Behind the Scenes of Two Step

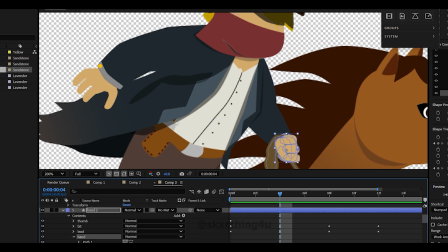[8:21]
Animating the fist. So
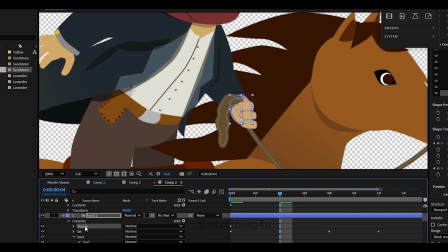[8:26]
like most artists hate drawing hands and stuff, so that fist, I know it's not the prettiest looking fist ever, but it does what it's supposed to do.
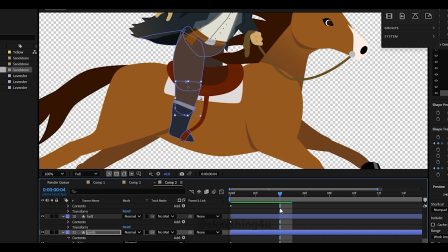[8:36]
It's holding the reins. And it was actually not that hard as I thought to animate it, and so I animated the reins moving with the horse.
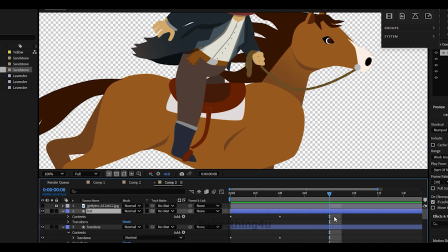[8:43]
The horse flowed beautifully with Eli.
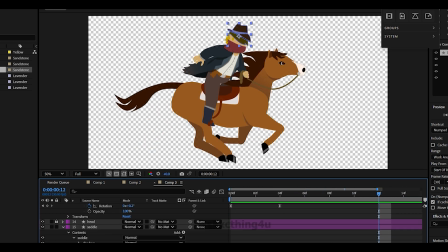[8:48]
Yeah, and I made it's not just a copy and paste of the other horse animation.
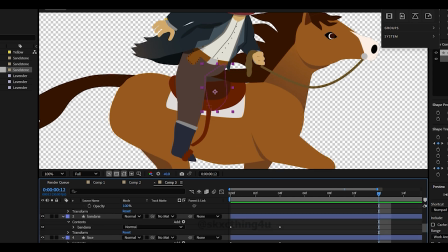[8:53]
I had to make a completely new animation for this new horse model that I made. Another thing about drawing on Illustrator with the intention of animating in
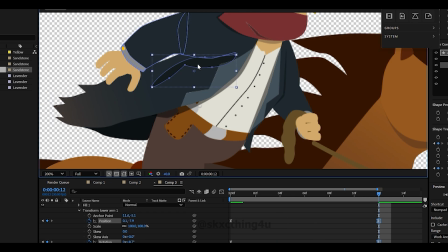[9:05]
After Effects is that you get to be very specific with the amount of points you make.
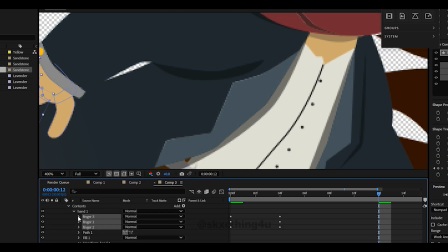[9:10]
Like, see, I'm animating the shadow, and it's a lot to keep track of that many anchor points, and you're like, how many should I make? Should I make a lot? Should I make a little, depending on which detail I want to impart?
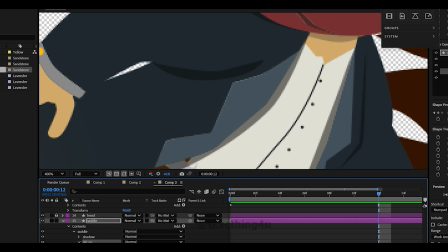[9:24]
Or like, can I even handle having that many vector points in a scene?
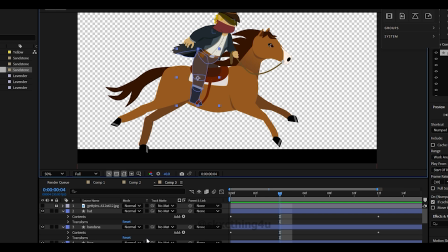[9:31]
So it was a huge challenge when I was drawing this to not only make it look good, but also make it in a way so that it wasn't a nightmare to animate later.
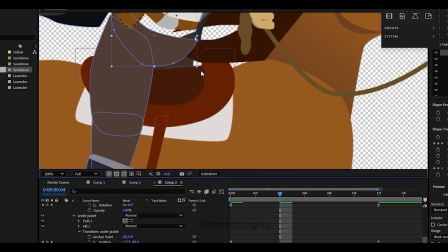[9:41]
Pretty much the entire animation with Eli is him bouncing up and down with the horse while he's standing in a gallop.
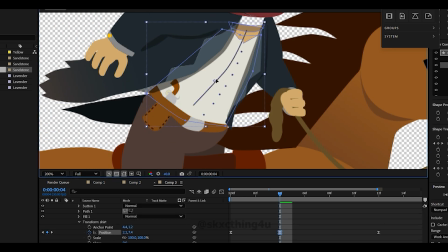[9:47]
Most people don't really think of people moving that much when they're on a horse, but you're moving.
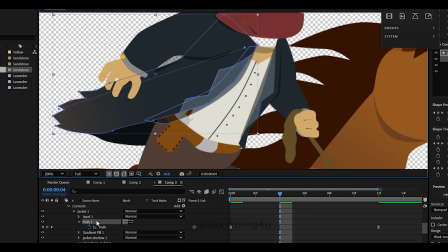[9:53]
Like, it's a whole body workout you're kind of fighting with the horse's momentum.
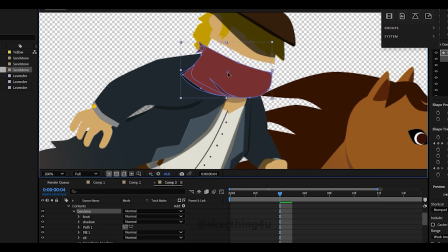[9:57]
You're trying to stay in rhythm with them, but it's very challenging, and you're often standing/kneeling when you're in the stirrups and you're on the horse.
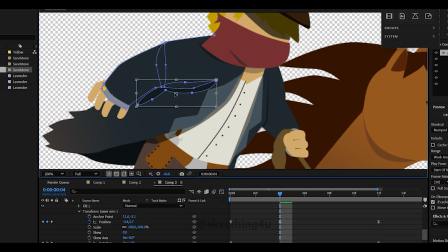[10:06]
So I really wanted to illustrate that in pretty much every single piece of every fabric of his clothing and his hair and his hands and his shoulders and his hips,
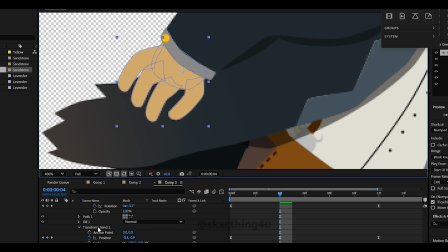[10:15]
to really get the point across that he is moving up and down with this horse. Not like super bouncy.
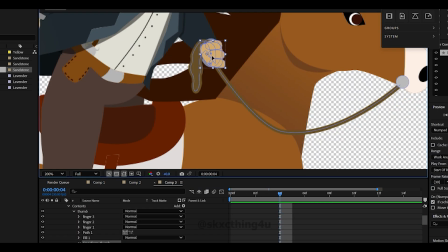[10:21]
The front view is more bouncy than the side view, but I believe it's believable and organic.
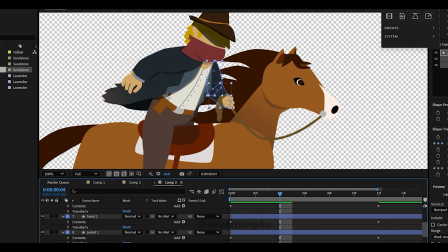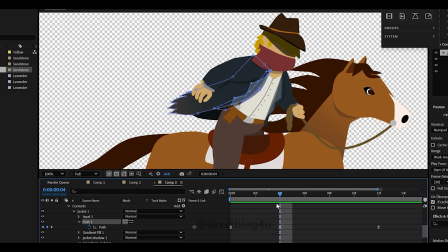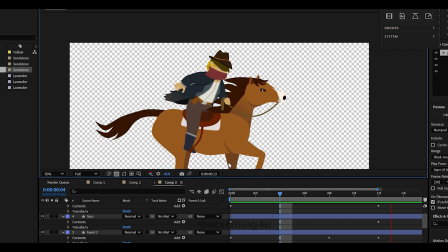[10:39]
So when I finally got the animation I was happy with, originally I was going to copy and paste the keyframes like a psychopath,
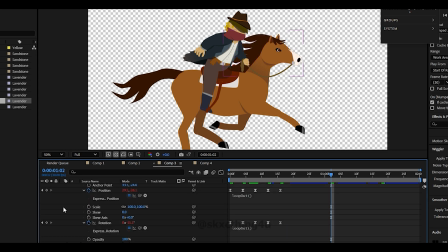[10:45]
and then I learned that there are expression controls that will infinitely loop the keyframes I made so that they makes my life a million times easier.
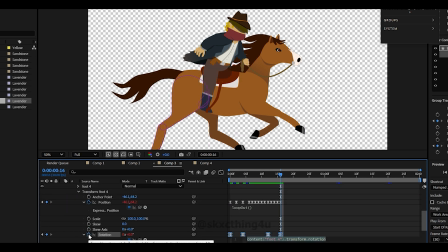[10:54]
So then after the animation looked good, I had to go through all the layers and put in a loop out expression and this equation for every path animation. If you don't know what expression controls are, it's kind of like the coding of After Effects, and you could do some really crazy things like I barely scratched the surface of, but it's a very cool detail in After Effects,
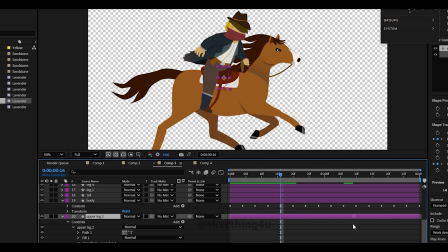[11:13]
and one of the reasons why I chose to make this animation in After Effects rather than trying to learn Adobe Character Animate or whatever.
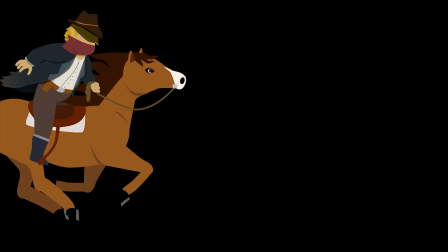[11:24]
And this is what the second pass looked like when it was all done. On to the next phase. The front view was extremely challenging,
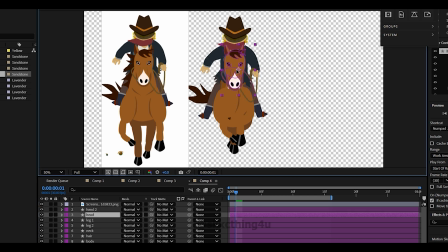[11:33]
both drawing it in Illustrator and figuring out where the layers were going to go and how they were going to interact with each other.
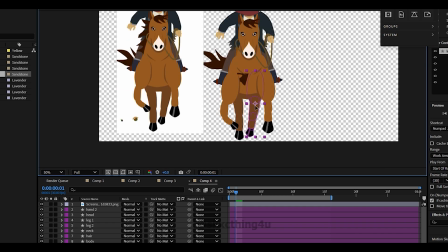[11:40]
I made a first model similar to like what I did with the other horse.
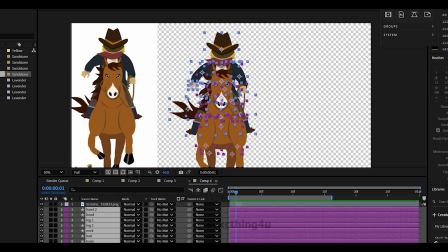[11:45]
I made a multicolored model, and then just to figure out how they would look like.
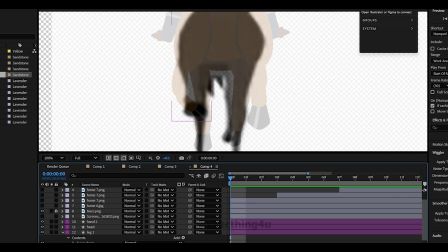[11:51]
Animating the horse's legs was really hard because I was working in a 2D plane obviously and trying to give the illusion of 3D, like the horse was coming at you.
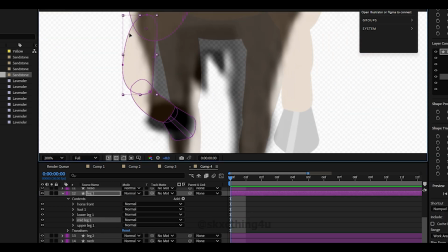[11:59]
More on that later. References were the only way I was going to figure out how to make the horse move.
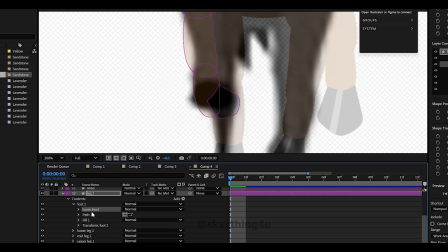[12:05]
And then later I noticed that the horse's eyes were just staring blankly right into the camera, so I later animated the eyes on both the front and side views.
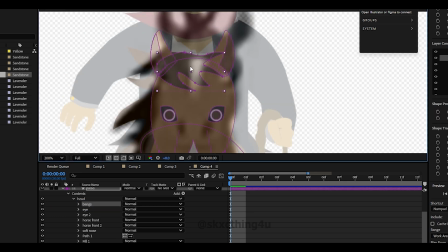[12:14]
At this point I wasn't even sure if it was going to look good. The only reason why I was recording was because I was cautiously optimistic about the whole process.